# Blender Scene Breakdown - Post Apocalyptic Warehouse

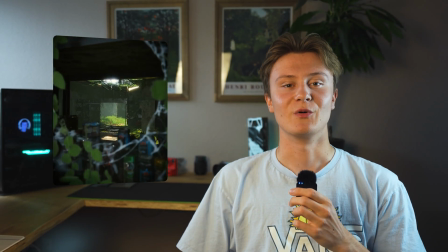18s
Good morning everyone!
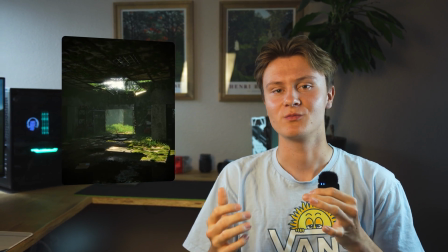20s
In this video I will show you guys how I created this overgrown post-apocalyptic warehouse in blender and substance paint. But regardless of which software you're using I promise that you will learn something today. All in all this scene took me about 18 hours to complete but I spent another 20 to condense it into a more easily consumable video. So sit back and enjoy. The place where I usually get my reference and inspiration is Pinterest.
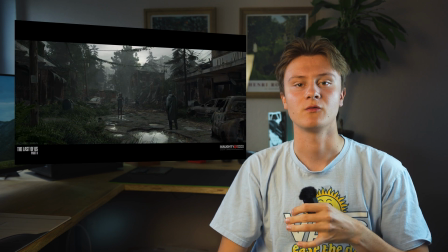53s
Ever since I finished playing The Last of Us Part 2 I wanted to create a moody post-apocalyptic scene in 3D.
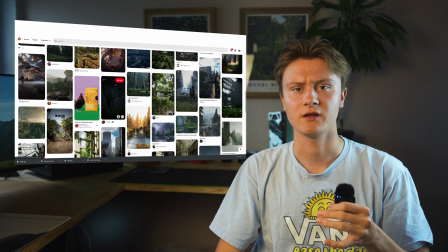62s
So I started looking for some more concrete ideas. And then I stumbled across this image.
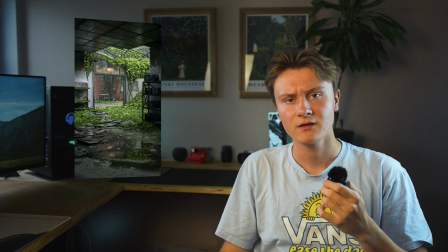67s
I didn't want to recreate the image exactly, but I used it as my main reference piece.
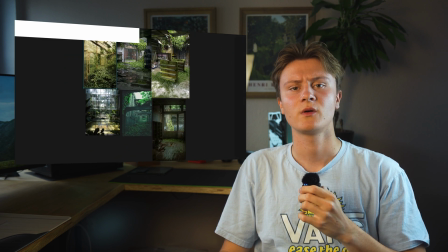73s
I found fSpy to be the best software to quickly compile reference material.
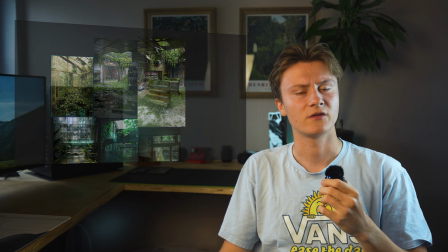79s
Now that I had a more specific idea of my scene, I was ready to jump into Blender.
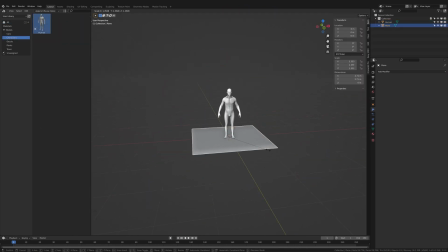88s
First I had to do a rough sketch of the basic scene layout. I started by modeling the shape of the room without adding any detail yet.
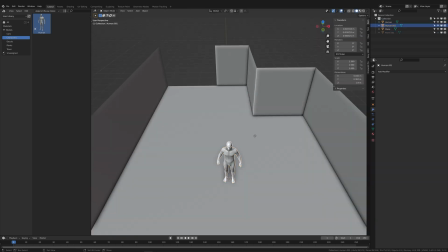98s
Placing a human model into the scene always helps me get a sense of scale.
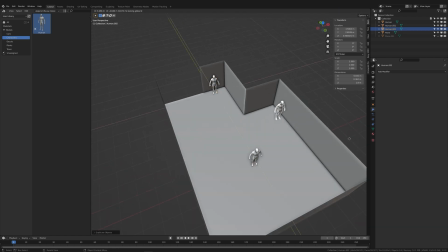102s
especially in larger scenes it's useful to copy the human into different places.
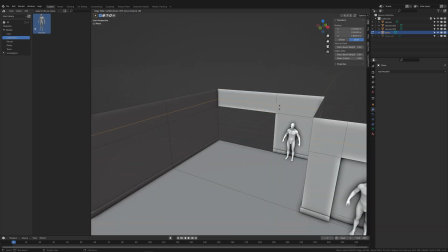108s
I like the idea of having an open garage door which gives us a peek to the outside.
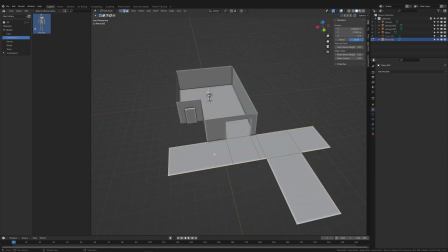113s
Right here I'm roughly sketching out the exterior, again not adding any details yet.
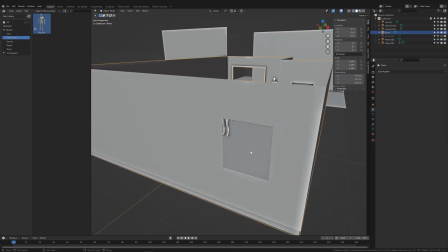119s
Next I placed a window in the back of the warehouse which I want the camera to glance through,
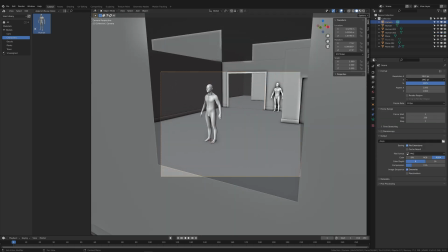124s
adjusting the aspect ratio of the camera to make the framing a little bit nicer.
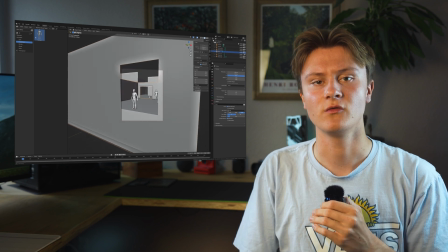130s
My intention with the composition was to have a broken roof as the focus point, which makes a vertical ratio more fitting.
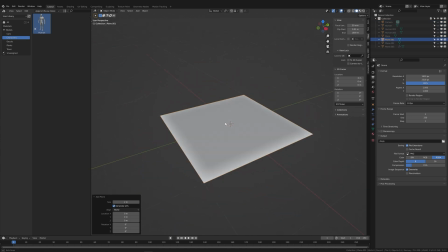143s
Now that I've got the basic scene layout established, I am moving on to the larger details.
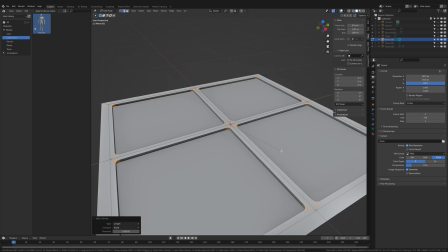148s
I imagined the ceiling to look a bit like those ugly foam towels you find in schools and offices.
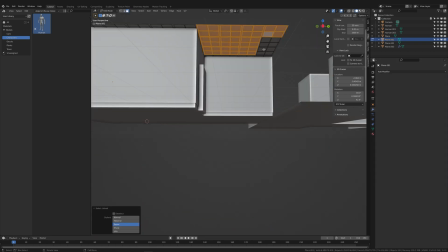154s
So I quickly modelled one and used an array modifier to cover the room. I copied the edges to create some support bars.
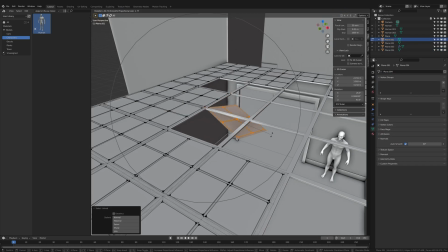163s
Now the fun part begins, destroying the beautiful ceiling I just created.
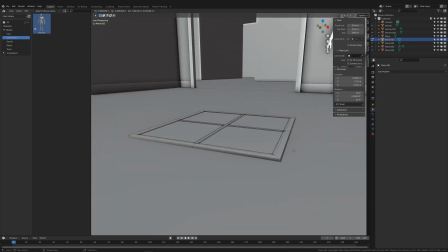167s
I made use of proportional editing to bend the beams and make it look as if the ceiling had collapsed under its own weight.
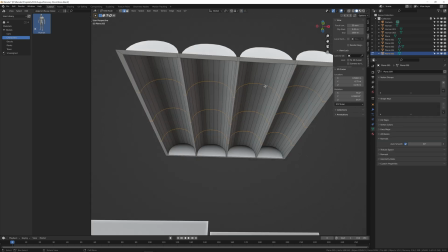173s
Now this scene needed some old light fixtures, which I modeled real fast, and then I placed them on the ceiling.
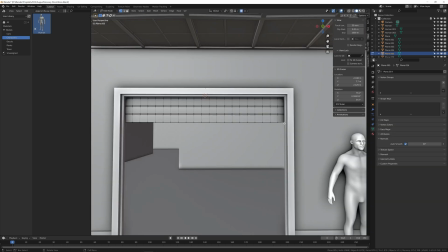180s
Next I made the garage door that I had planned. Every warehouse needs shelves, hence I modeled a shelf and duplicated it all over the room.
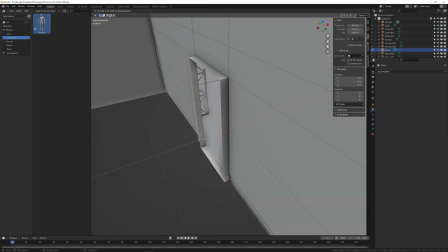188s
This wall looked a little bland, therefore I made a door with a little room behind it. Now that the scene has some rough details, it's time to add materials and textures.
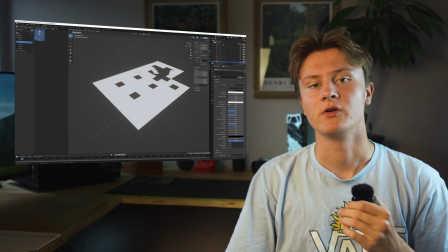202s
This is the part where the image starts coming together. I begin by assigning materials to the different parts of the scene.
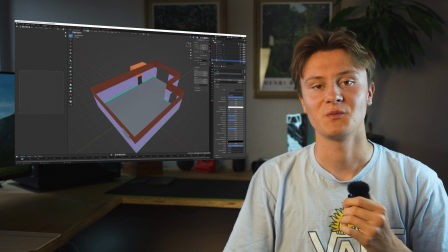210s
The color doesn't mean anything, it just helps me differentiate the materials while UV unwrapping. I normally select Smart UV Project because, well, it's the easiest one,
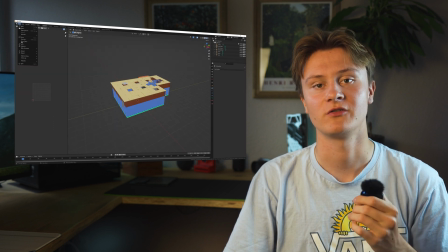223s
if that doesn't work I try a different option, but in 90% of the cases UV Project works perfectly fine for me.
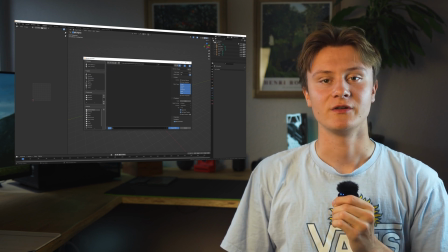230s
Once all the materials are assigned and UV unwrapped, we can jump into Substance Painter.
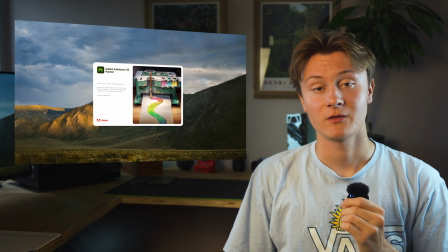235s
I have to mention that Substance Painter is a paid software, but there are free alternatives like Quixel Mixer or Blender itself, while Substance Painter is the most advanced one in terms of texturing.
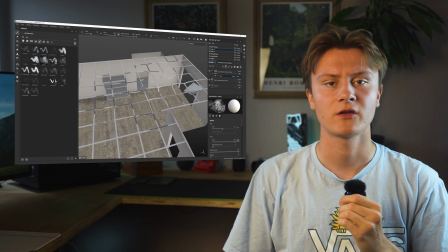248s
Inside Painter, I mix different materials with masks to make the surfaces look dirty and weathered.
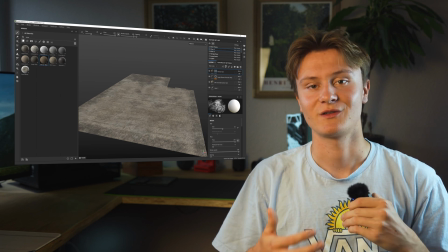255s
This is one of my favorite parts of the process because everything starts looking realistic and all the modeling work finally pays off.
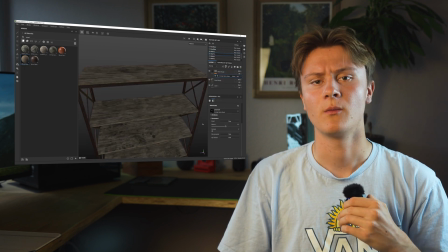263s
If you'd like me to do a more in-depth tutorial about Substance Painter in the future, tell me in the comments below.
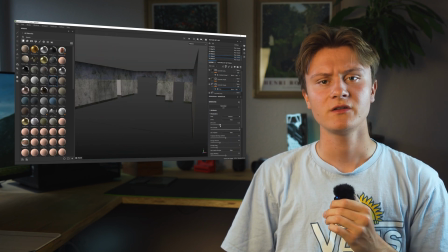269s
Once I feel like the materials look decent, I export them into Blender.
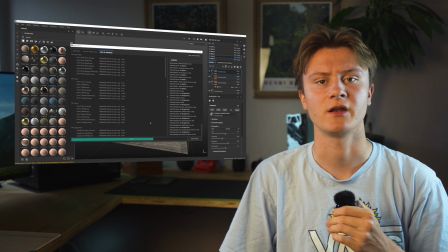273s
This is non-destructive, so if I want to come back at any time and change anything about the textures, I can do so, as long as I save the file.
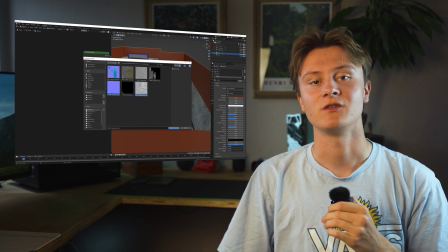282s
Back in Blender, I took advantage of the NodeWrangler add-on, which lets you import all the textures at once by hitting Shift-Ctrl-T.
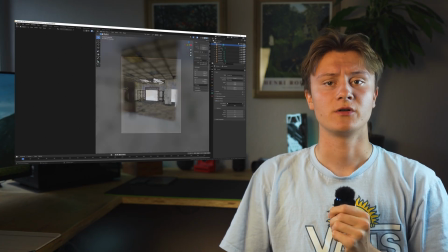294s
Adding depth of field on the camera properties makes any scene look more lifelike.
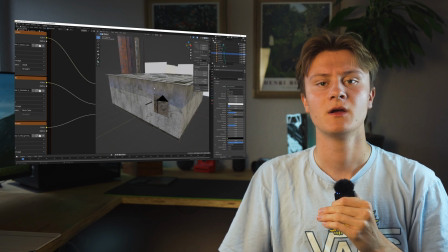299s
Oh, and I modeled those beams to quickly create detail wherever needed. Right here I placed them in a way that they create a nice window frame.
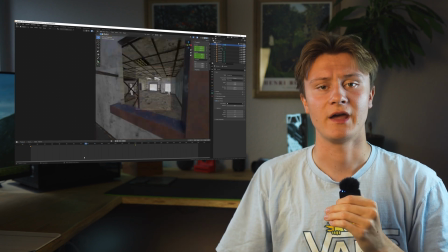307s
Next the camera needed some movement so I animated it flying through the window into the warehouse. Lighting is the most important part of a 3D render. In most cases an HDRI or high dynamic range image is the way to go for realistic lighting.
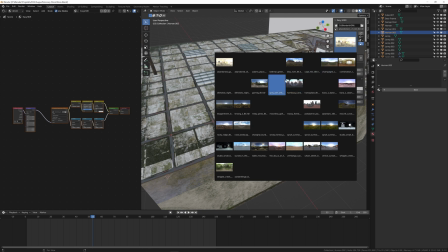327s
I am using the Easy HDRI add-on, which makes it incredibly easy to browse and import HDRIs.
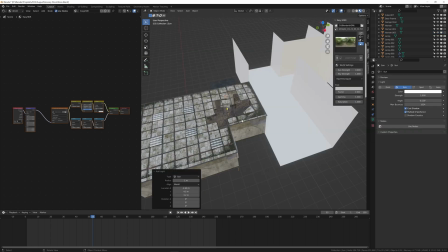335s
But to make the lighting a little more interesting, I added a sunlight and rotated it to shine through the opening in the ceiling.
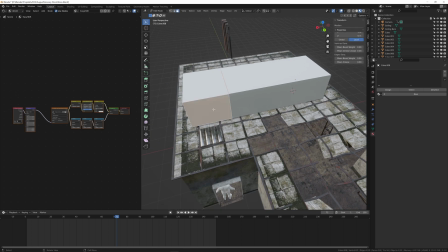343s
It looked like there was light shining through some small gaps around the lamp, so I modeled a cover that blocked the sunlight.
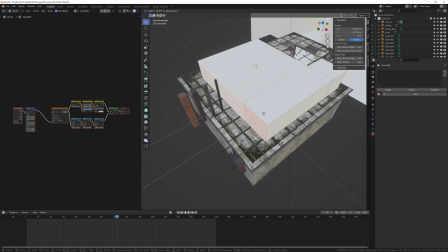351s
It doesn't matter how this looks, because no one will see it in the final render.
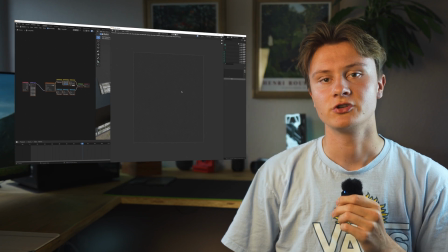355s
At this point, I like to do a test render to check which parts of the image need more work.
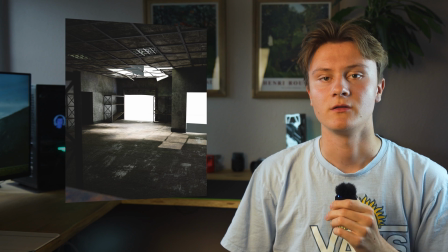361s
Even though it's not perfect, it looks pretty decent for the first test render.
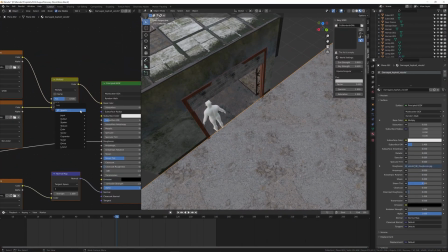369s
I got this asphalt texture from Quixel Megascans and used a hue saturation node to match the color of the floor to the inside.
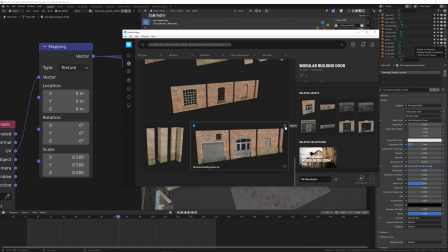377s
Then I imported these facades from Megascans and built out the background.
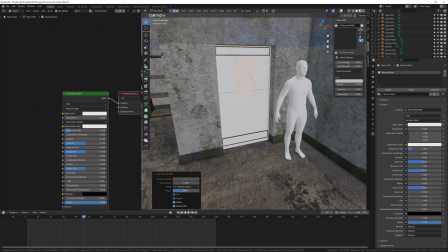382s
Only then I realized that the door on the right of the frame was missing, so I quickly modeled one and textured it in Substance Painter.
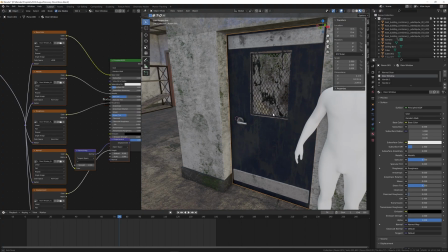389s
I made it look as dirty as possible to match the rest of the scene. The room on the left also needed a door as well, so I just copied it over.
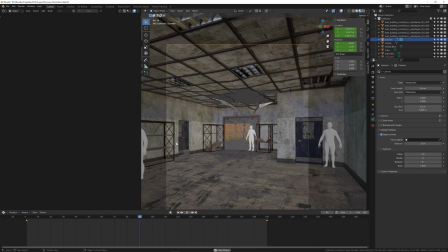398s
Now the scene started looking more complete.
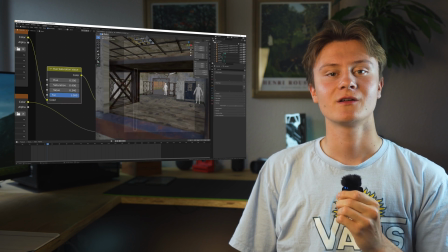404s
More shelves and I used these beams from earlier to make the shelves in the foreground look more detailed.
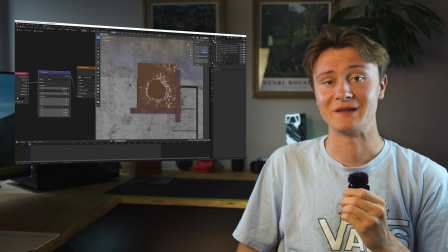410s
Next, I created a window by screenshotting this copyrighted image of a broken glass sheet and projecting it onto a plane.
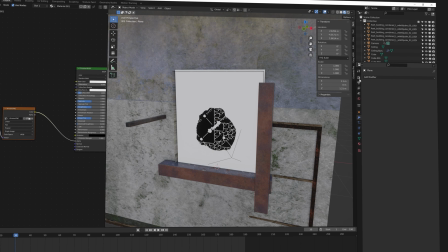419s
By the way, to get a preview of the alpha, you have to change your render engine to EV.
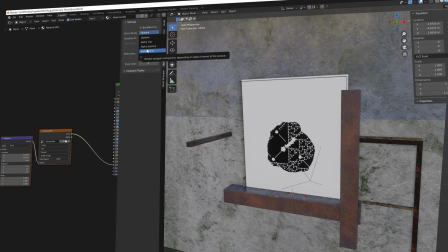424s
Press N in the shader editor and change these two settings to hashed.
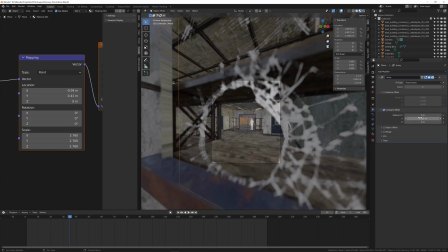429s
Then you go back to cycles as quickly as possible. I used an array modifier to make the glass seem thicker and increased the transmission
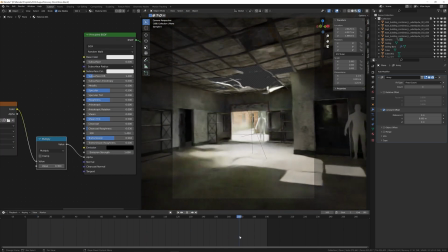438s
to make it look like actual glass looks fine if you ask me i
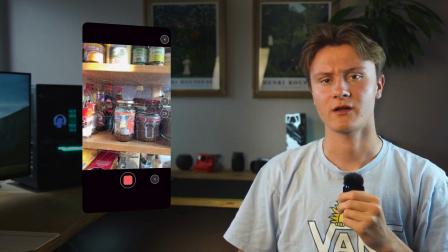446s
used my phone and this app called polycam to scan our spice rack i let it process for a minute and then imported the scan into
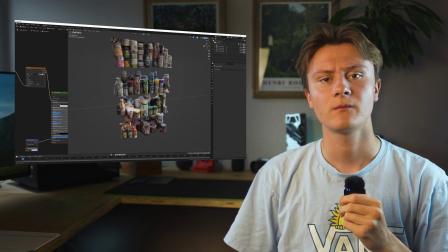454s
blender here i cut off the parts i don't need and place the jars and bottles into the shelves first
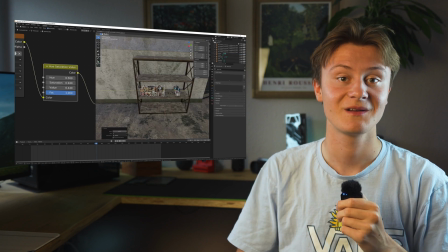461s
the foreground because foreground detail is important and then i also fill the shelves in the background. In the reference image I saw these crates, so I made my own. Simple model, nothing special.
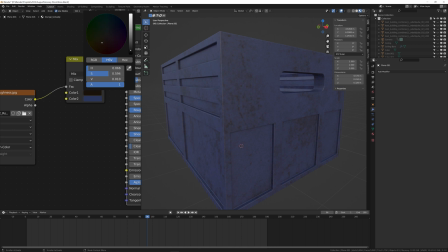473s
I used an imperfection texture from Megascans to blend some dirt in.
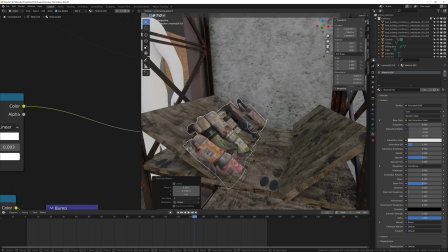478s
Next, I copied the crate and some of the other assets to fill the scene a little more.
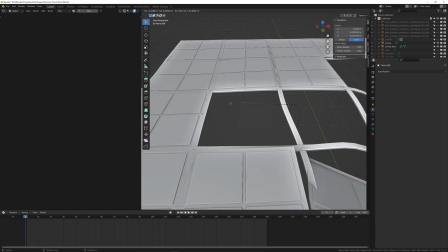484s
Adding cables that hang from the ceiling was pretty quick. I just subdivided an edge and stretched it into the shape with proportional editing.
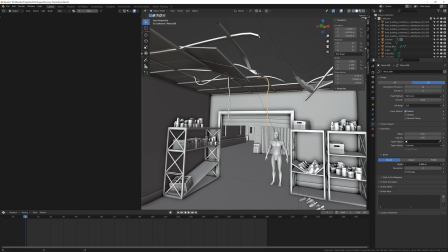492s
After converting the cables to a curve, I was able to give them a thickness by increasing the bevel depth.
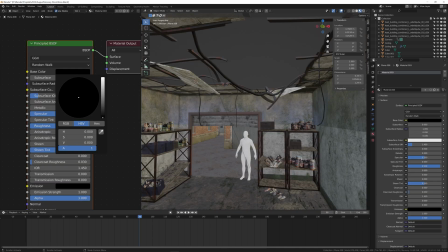499s
Next, I gave them a dark brown material.
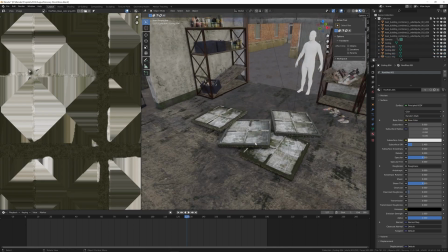501s
The ground looked a little clean though, so I duplicated a few of the ceiling panels and made them look broken with a boolean modifier.